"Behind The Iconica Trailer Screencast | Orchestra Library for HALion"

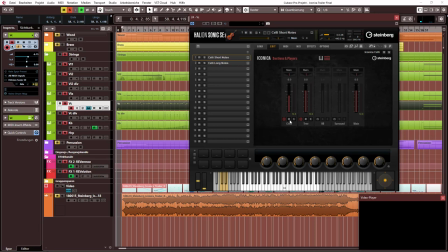[9:21]
And then I added some close micing to the very liking of every single instrument. The most important thing for you to know is that I like this
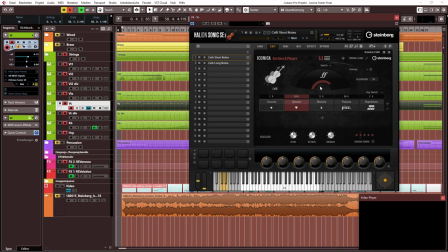[9:37]
surface a lot because everything I want to have is there and nothing more. I have most of the common articulations for the string sections sorted in short notes and long notes.
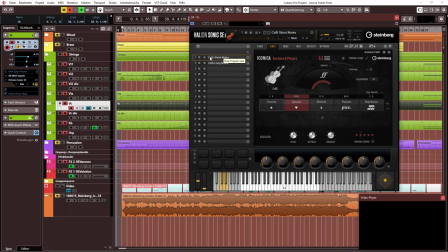[9:53]
So I have one layer here for the short notes, one layer for the long notes and that's it. I don't need anything more. So the rest is organized via key switches and you can easily navigate through through the articulations here you can add some
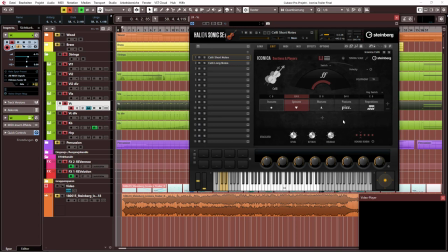[10:10]
you can sort something out so everything is in the right place you have round robins here release attack the level tuning scale whoever needs that and that's it you can start making
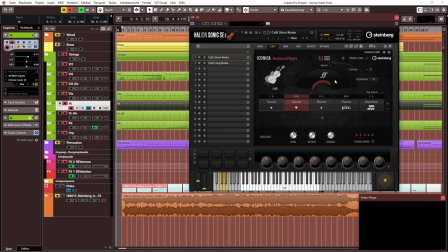[10:24]
music right ahead and that's a really well done player so thanks for that steinberg well done
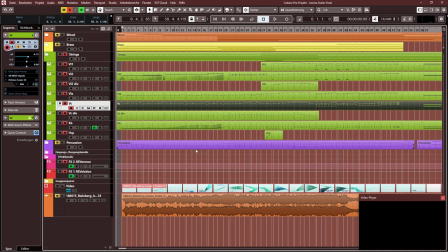[10:33]
Let's now listen again to the cello part at the beginning, and then looking a bit into the next section. As you can see, I'm only using the spiccato articulation.
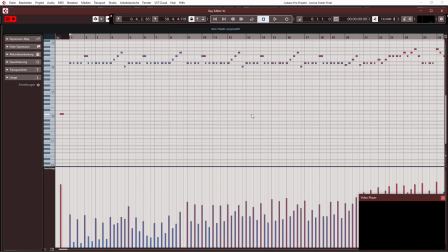[10:44]
That's not only because that would be the natural way the players would play this part in this particular tempo, but the spiccato articulation of Iconica has all that definition, clearance and power I need. The instrument feels alive and easily breathes emotion. You see that?
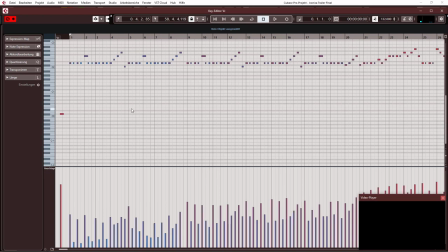[11:01]
The whole thing is not quantized to death, but played and left in a quite natural way. What's important for me always is sounding natural, not over quantized, not too technical to create the illusion of a real orchestra sitting in front of you playing that thing.
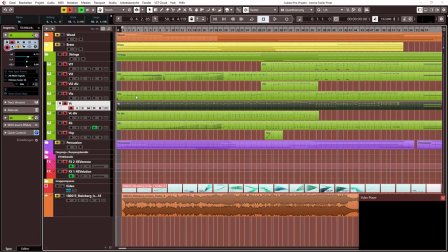[11:21]
I'm adding the violas, showing you how marvelously these two blend together.
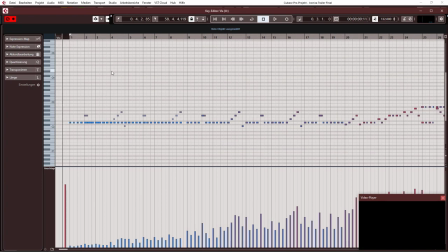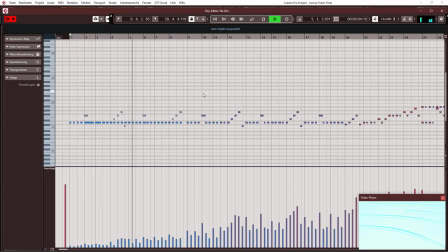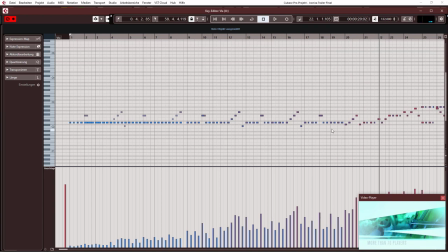[11:54]
Of course, the celli dominate the line, but the violas enlarged and support it. The cello divisi section down here
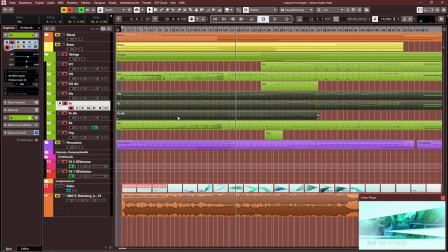[12:04]
supports the harmony in the tenor bass range
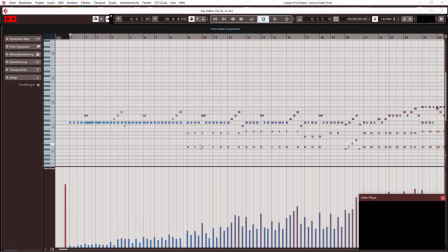[12:09]
and gives us an idea of what the chords might be, the the the harmonic context of this melody.
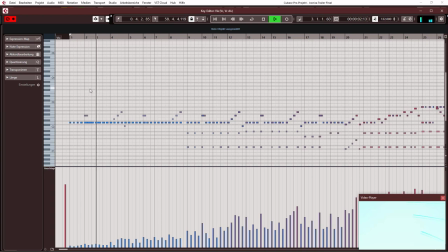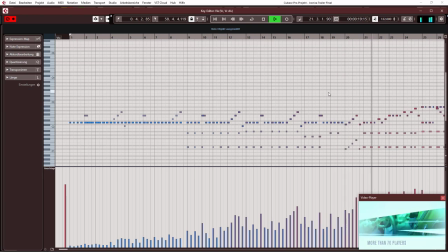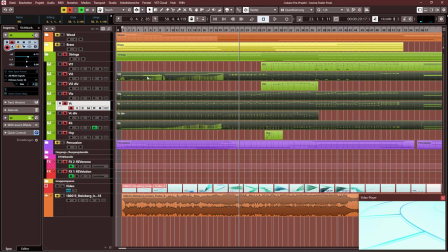[12:42]
Let's now look at a phenomenon what I'm calling framing.
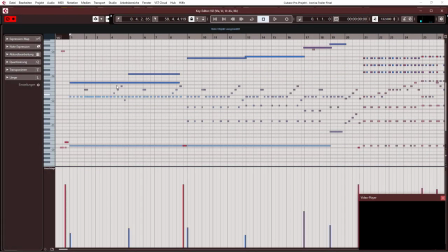[12:49]
I'm talking about the second violins up here and the basses down here. The tension comes from the sustained bowings in the basses in combination with the trills in the second violins. At bar 9 the second violins change from trill to tremolo,
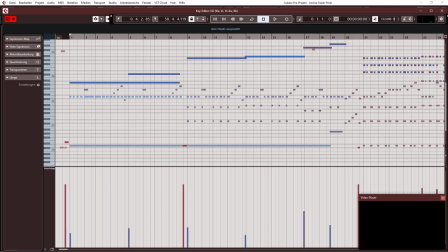[13:08]
a technique that often sounds quite similar to the trills. The difference is that the flickering within the sound comes from the finger and the trills and from the bow and the tremolo. So the trills are in a way more intimate and more quiet than the tremolo with its boy nose in it.